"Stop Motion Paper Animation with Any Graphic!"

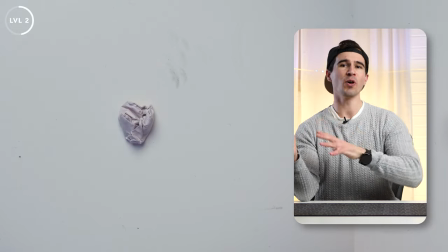246s
So basically, this folding in of the paper is the reverse of how it's going to play in our final animation. So you want to think, how's it gonna look with the paper folding out like this? Could I do a different cool technique which would make it look really cool with the final animation?
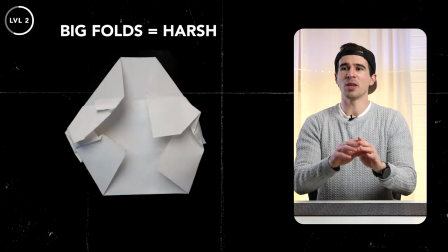259s
If you have really big jumps from each fold, so they're huge folds, it's gonna be a much harsher animation versus a bunch of smaller ones that are more subtle. So whatever style you're going for, you can really control it here. Now, once you have those photos, depending on the setup that you use, so if you use a green screen,
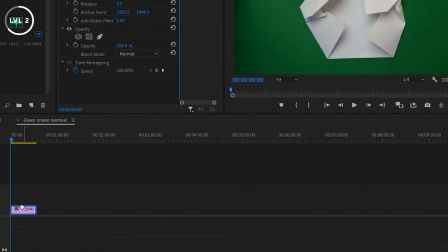275s
you can just put it straight into your editing software and use a green screen remover to get rid of all the backgrounds and just have that graphic paper.
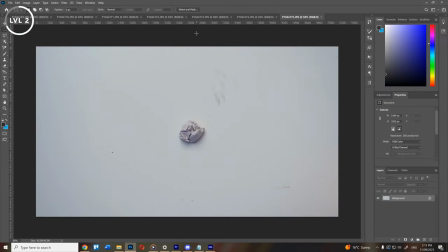282s
Or you can drag it into a program like Photoshop and use the object selection tool or the
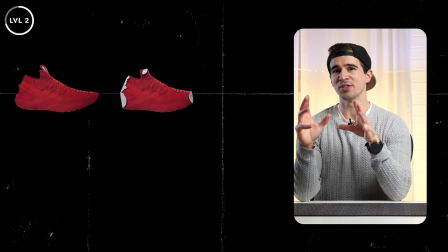287s
pen tool to mask out each of these images so you just have that graphic layer folding in.
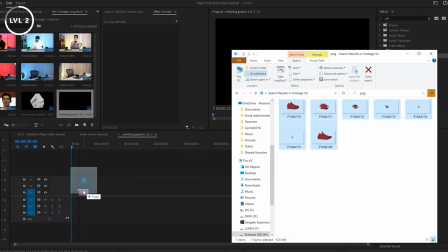292s
Once we have that background removed using either technique, drag it into your editing software and just stagger the starting times of each of those clips,
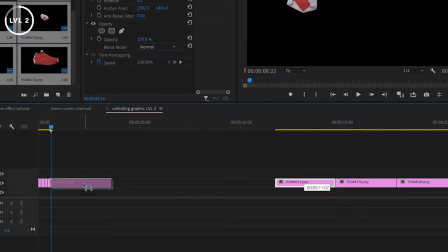299s
starting from the scrunched up ball into the fully revealed graphic by about a couple of frames.
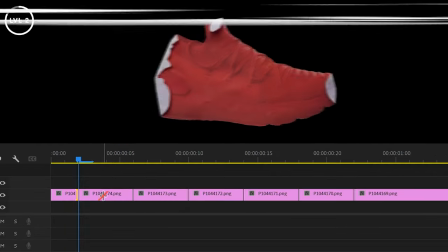305s
Now the beauty of this is you can completely customize how fast it goes. If you want it to be a faster foldout, just adjust the time between each of those images.
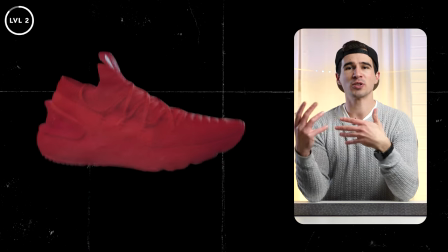312s
Now because it's a printout, depending on your printer, the graphics quality is gonna be a little bit reduced and it might be a bit washed out.
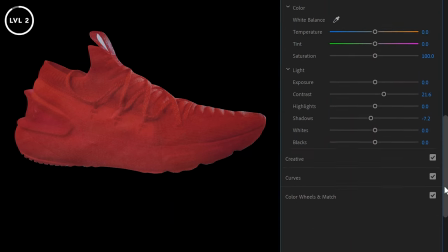319s
So you can also do a little bit of color correction here, adjusting the curves, maybe adding in a bit more contrast, some saturation to really make these images pop.
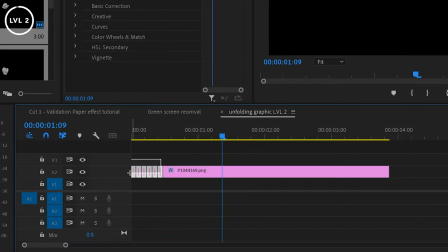327s
And once you do it on one of these layers, you can just simply copy and paste it onto all the others. And if we play it back, you'll see that my graphic now folds out really cool.
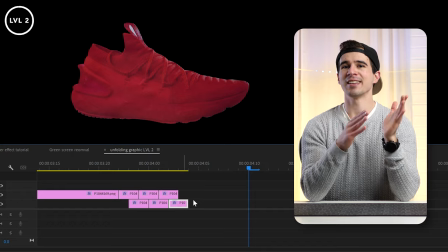335s
Now, if I wanted to fold back in, just simply stagger the ending position of each of those clips.
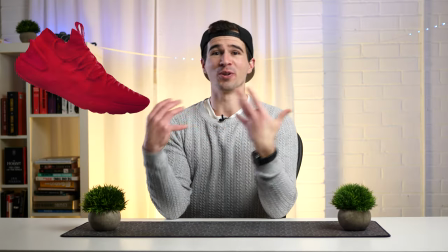340s
Now, that actually took a lot of effort to create that. And if I was gonna do this for every new graphic I wanted to add into a video, I'm gonna spend a lot of time, which I do not have, creating these. So how can I avoid that and do this the smart way? Well, welcome to level 3. So now we're gonna turn things up and create an After Effects template, much like the first plugin that we used,
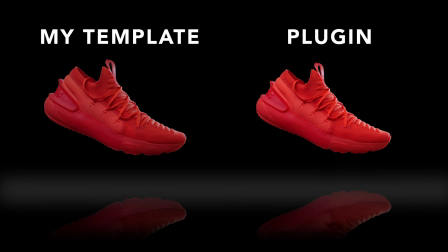361s
but in my opinion, a little bit nicer and exactly how you want it. But sadly, with that niceness comes blood, sweat, and tears.
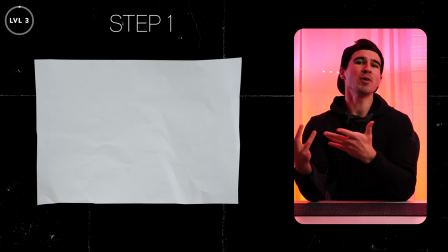370s
Lots of tears. So let's get into it. The first step is we need to create a paper foldout much like the second level, but this time with a blank piece of paper. Now this could be a white piece of paper, some newspaper, or even a colored piece of paper. You can use whatever you want and achieve different looks.
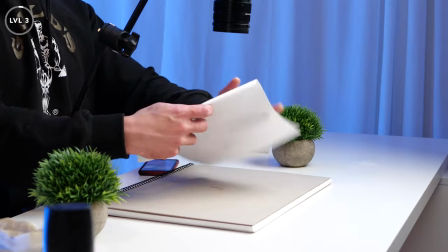385s
For this, I'm using a white piece of A4 paper, and I start by scrunching it up a little bit and then folding it back out.
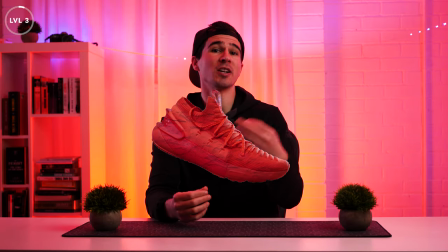392s
What this does is it provides a bit of texture that we can apply to our graphics once the foldout is complete.
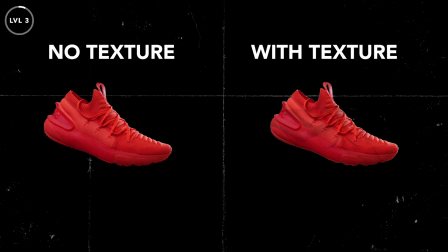398s
And you can see the difference here, just makes it look like paper in the end result.
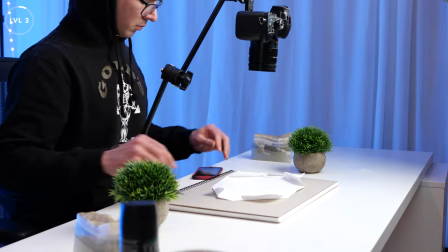401s
So just like the steps in level 2, I folded in this white piece of paper until I had a scrunched up ball.
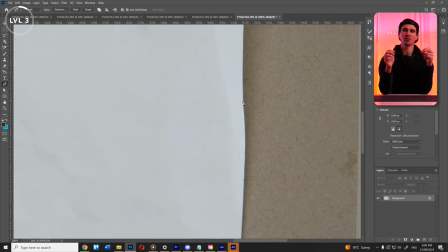407s
And with those photos, I took them into Photoshop. And this time I did opt for the pen tool to make sure that all the cutouts were really precise,
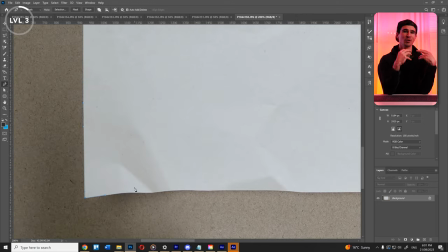415s
because if we do this correctly once and have a really good result, we can use it on hundreds,
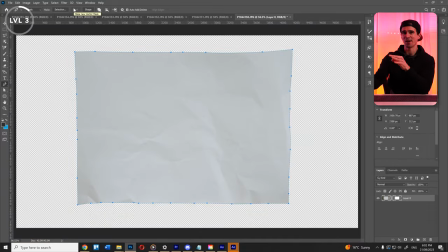420s
if not thousands, of assets in the future and have something that looks perfect each time. Now you want to set up a new project and composition within After Effects.
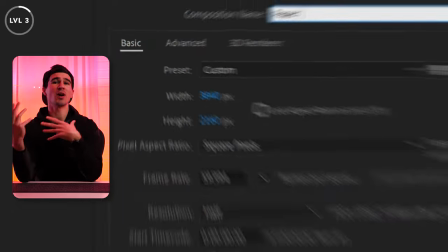428s
And I made sure mine was a 4K resolution, which means I can apply it to a bunch of different projects and have really high res foldouts.
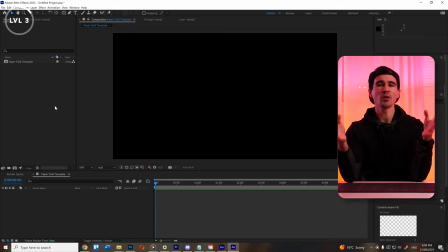435s
For the duration, I opted for 5 seconds. And just like level 2, we're going to drag in all those images and stagger the starting points so we have a nice foldout of this white paper.
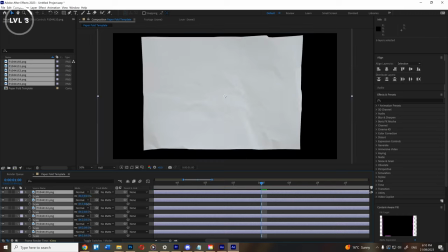444s
Selecting all of these layers, scale them down so they fit within the composition window. And you'll have something that looks like this.
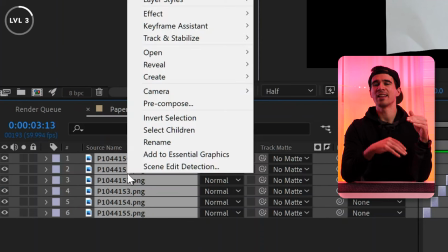449s
Now holding down shift, select all of those layers and then right click and select pre-compose.
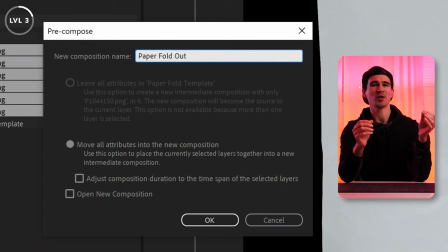455s
Give it the name paper foldout and press OK. Now go grab a graphic that you want to fold out. At this point, it can be anything and we're going to set it up so we can change it to be whatever we want in the future.
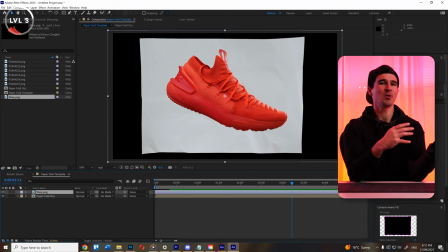464s
Drag that into your composition and adjust the scale and position so it covers most of the paper.
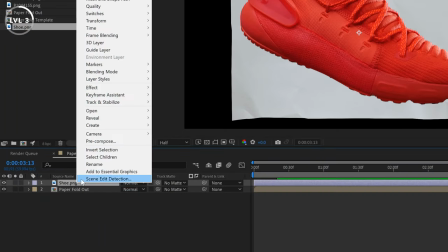469s
But importantly, doesn't go beyond the paper. Again, right click on this layer and pre-compose it, this time calling it something like image or image placement. Then we're gonna make it so the paper foldout matches the shape of any graphic that we drag in here. Because at the moment, it's still that nice rectangular shape.
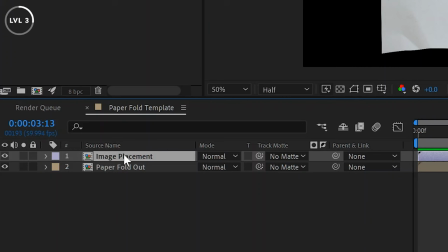484s
We want it to be, in this case, the shape of a sneaker. So duplicate your image layer by pressing Ctrl D and label it image mask.
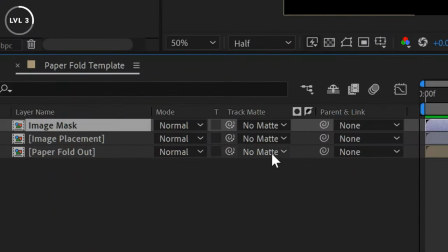492s
Then on the paper foldout layer, go to the track matte selection.